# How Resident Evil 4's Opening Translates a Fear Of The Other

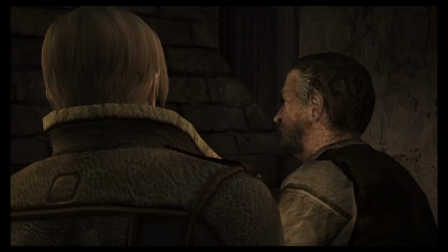8:14 But better yet, if you do speak Spanish you'll recognise that while the words and phrases reflect your own language, they're mongrelised and butchered slightly.
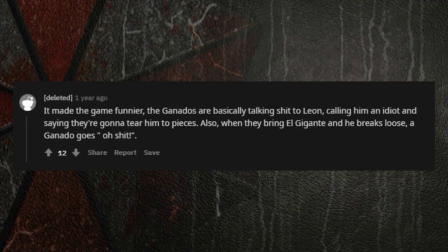8:22 Just a cursory look online shows that Spanish players find Resi 4's depiction of Spain funny rather than offensive,
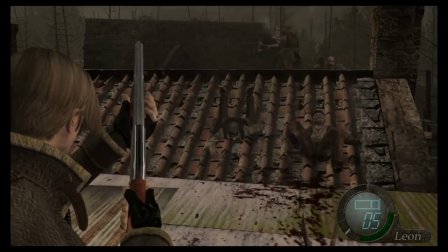8:29 and acknowledge that it adds to the unsettling nature of the location. It's Spain, but not.
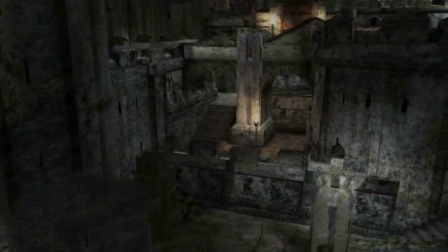8:35 And later, just as the player begins to get used to hearing the same familiar phrases roared over and over,
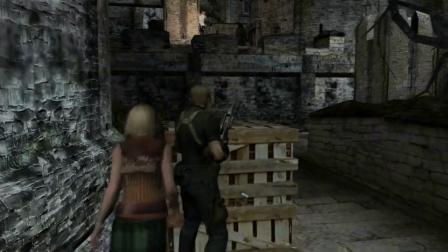8:40 the game transports you to a castle where the enemies chant Latin to broaden just how sequestered we truly are.
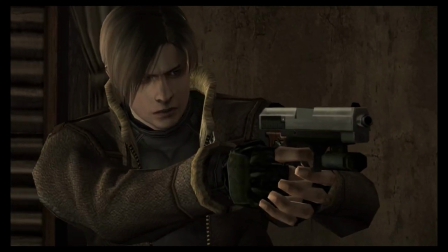8:47 When Leon barks freeze at our first ganado,
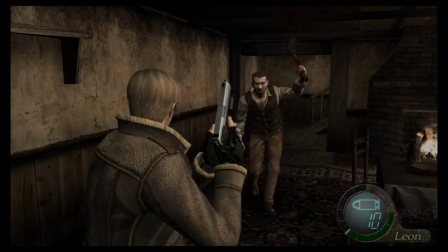8:50 there's an uncertainty about whether or not our enemy isn't stopping because he doesn't understand us or because he's in a plague ridden daze.
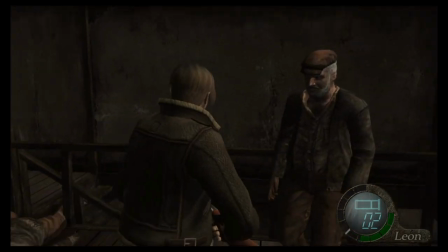8:58 Of course if you've played the game you know the answer to that question but as far as first impressions go
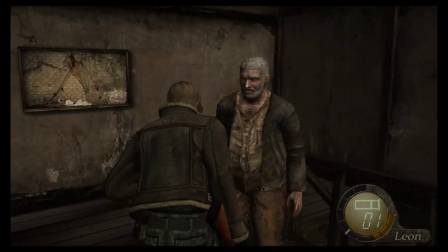9:03 the game is really focusing on discombobulating you through your fear of the other.
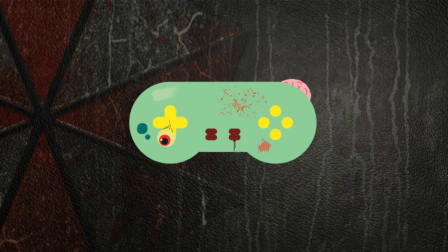9:09 With a couple of shots to the head the Ganado goes down quite easily,
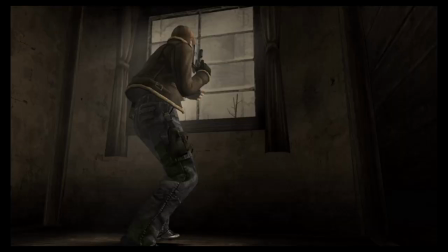9:12 easier than many of Resident Evil's other grizzlies that's for sure but again it sets up this expectation that maybe this is going to be easy.
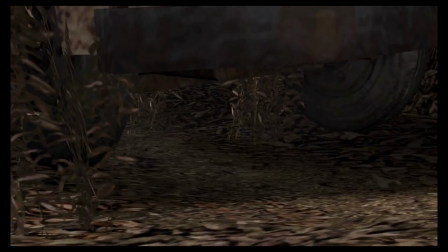9:21 But Spain's danger mainly comes from its mobs. With a cutaway to the car, we see it pull away as our escorts try to flee,
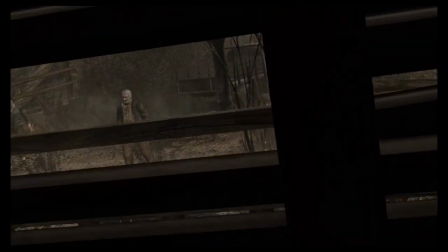9:28 but the game instills a sense of overwhelming panic with the two tight close-ups of
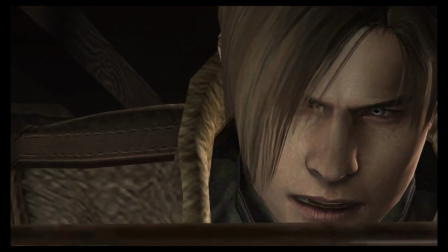9:32 Leon's eyes peeking through the window and the zoom out as we hear them scream and the car crash.
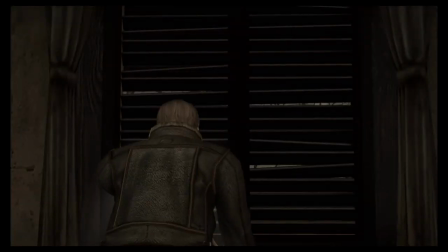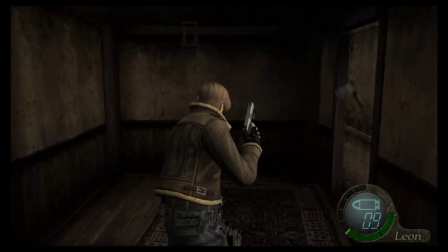9:43 The player doesn't have long to register the sudden mortal peril they're in until a small ambush appears outside the front of the cabin,
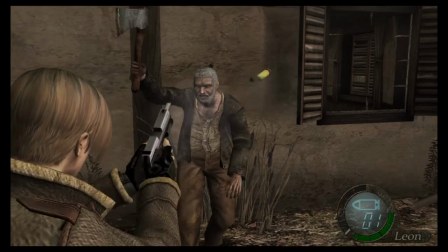9:50 and we get to feel as a player just how dangerous the Ganados are in their numbers.
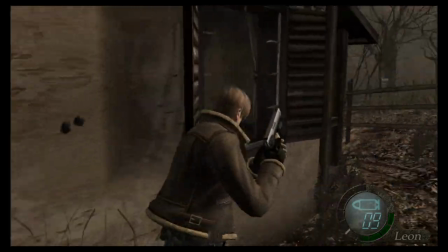9:55 They're fast, faster for sure than zombies ever were, and they're intelligent, barking orders at each other to flank us,
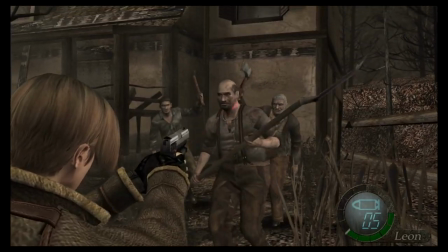10:01 occasionally dodging our shots, and again, because we don't fully understand them, we don't necessarily know what orders they're yelling at each other.
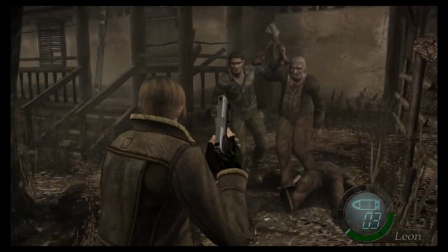10:10 This isn't a military shooter, we can't hear a commanding officer yell at soldiers to flank us or that they're going on the left.
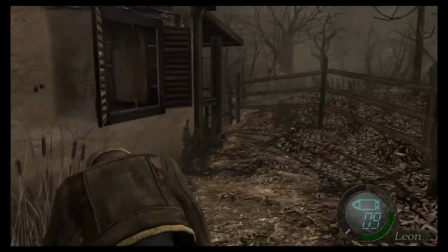10:17 All of this is confusing, and because it's confusing, it gets under the player's skin.
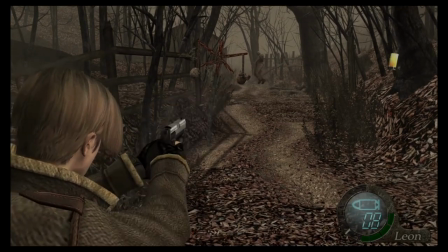10:22 This is really where the player needs to get to firm grips with the combat.
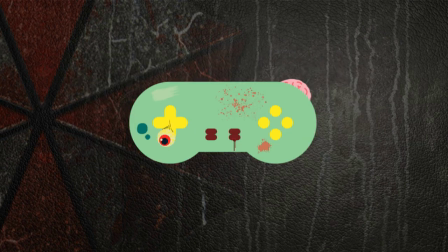10:27 We are just over six minutes in, and it already feels like Resident Evil 4 has thrown us in at the deep end.
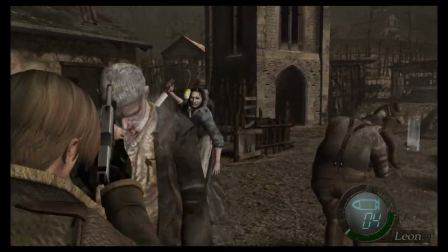10:32 Just because the camera perspective has changed to behind Leon's shoulder, purposefully showcasing the breadth of areas and the many holes enemies can leap out from,
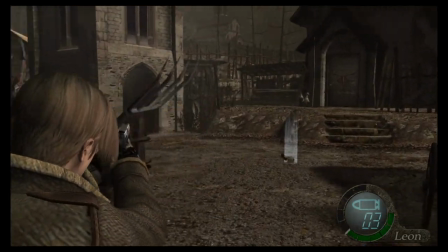10:40 doesn't mean that controlling him is any easier than the tank controls in older titles.
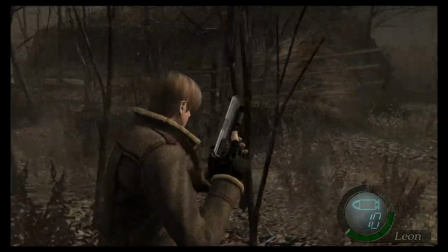10:45 They're still here, adding to the tension of each combat encounter.
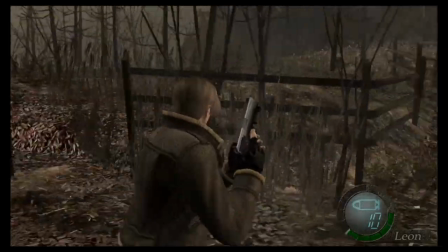10:49 Leon rotates like a breakdancer when he's trying to change direction, and he can only travel forwards or backwards,
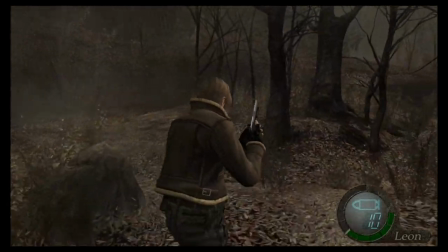10:55 meaning when you're trying to move left or right, you're actually closing the gap between you or an enemy.
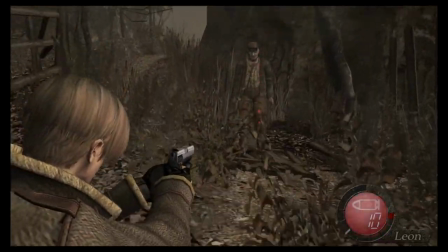11:01 As a result, distance is a factor once again.
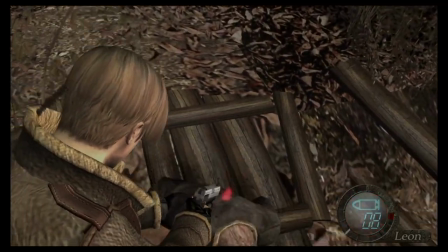11:04 Leon needs to stop in his tracks to aim at an enemy or even to reload, and because the arrows or speedy buggers, if you want to get a good shot at an enemy's head,
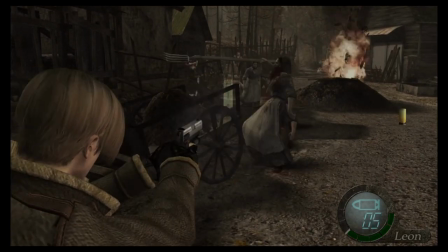11:13 you need to momentarily open yourself up to attacks from all sides, prioritising precision over blindly firing at your baddie.
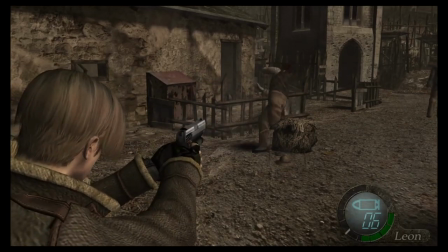11:21 This is especially because the handgun has a distinct delay between shots, again ramping up the tension during ambushes.
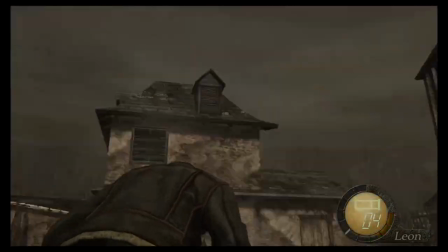11:28 Resident Evil 4, above all else, tests a player's ability to remain calm under pressure.
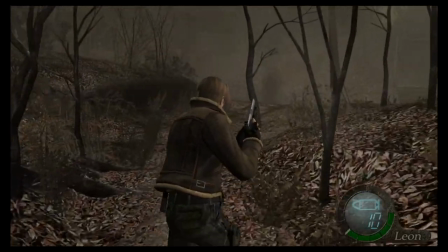11:34 After this small ambush tutorialises mob enemies, Leon can, if the player wishes, travel back to where the car and the officers were at the start.
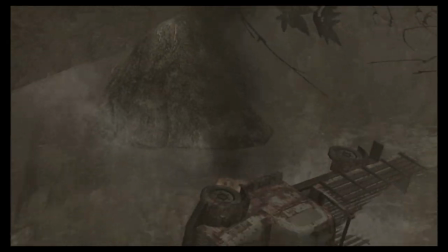11:42 If he does so, he'll find the car has crashed off the edge of a cliff, and the bridge has been destroyed.
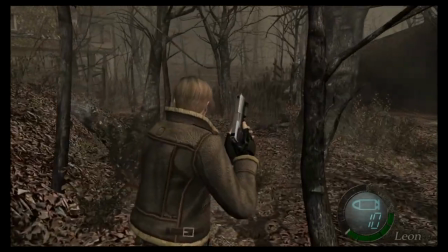11:48 Evil Dead style. So not only is the player a stranger in a strange foreign land,
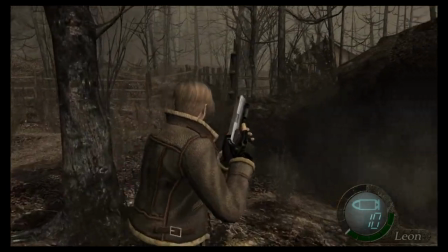11:53 they're also now cut off from the outside world, lacking in a vehicle and their only allies are dead.
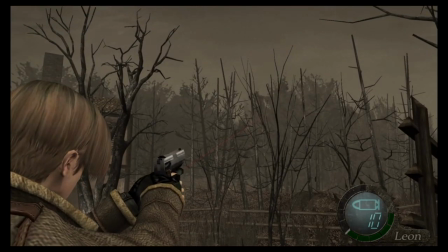11:59 We are eight minutes in, and loneliness is beginning to thaw Leon's cool confidence.
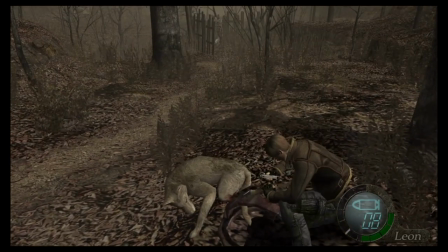12:05 The tripmines and rescuing the dog caught in a bear trap are the game's way of doubling down on the intelligence of our enemies.
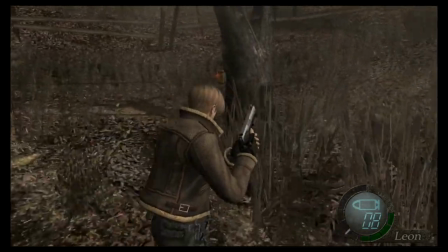12:11 They're not just mindless zombies anymore.
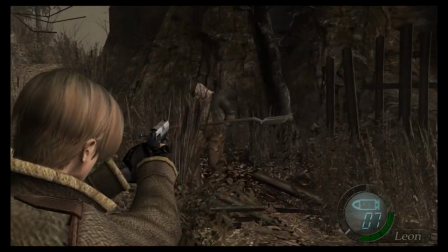12:14 They plot and plan and have built an entire small civilization with the intention of protecting themselves from...
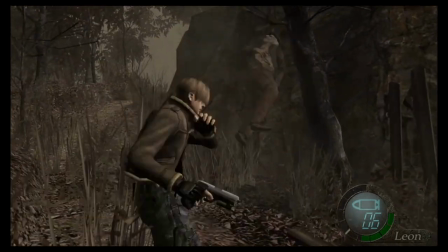12:21 Us.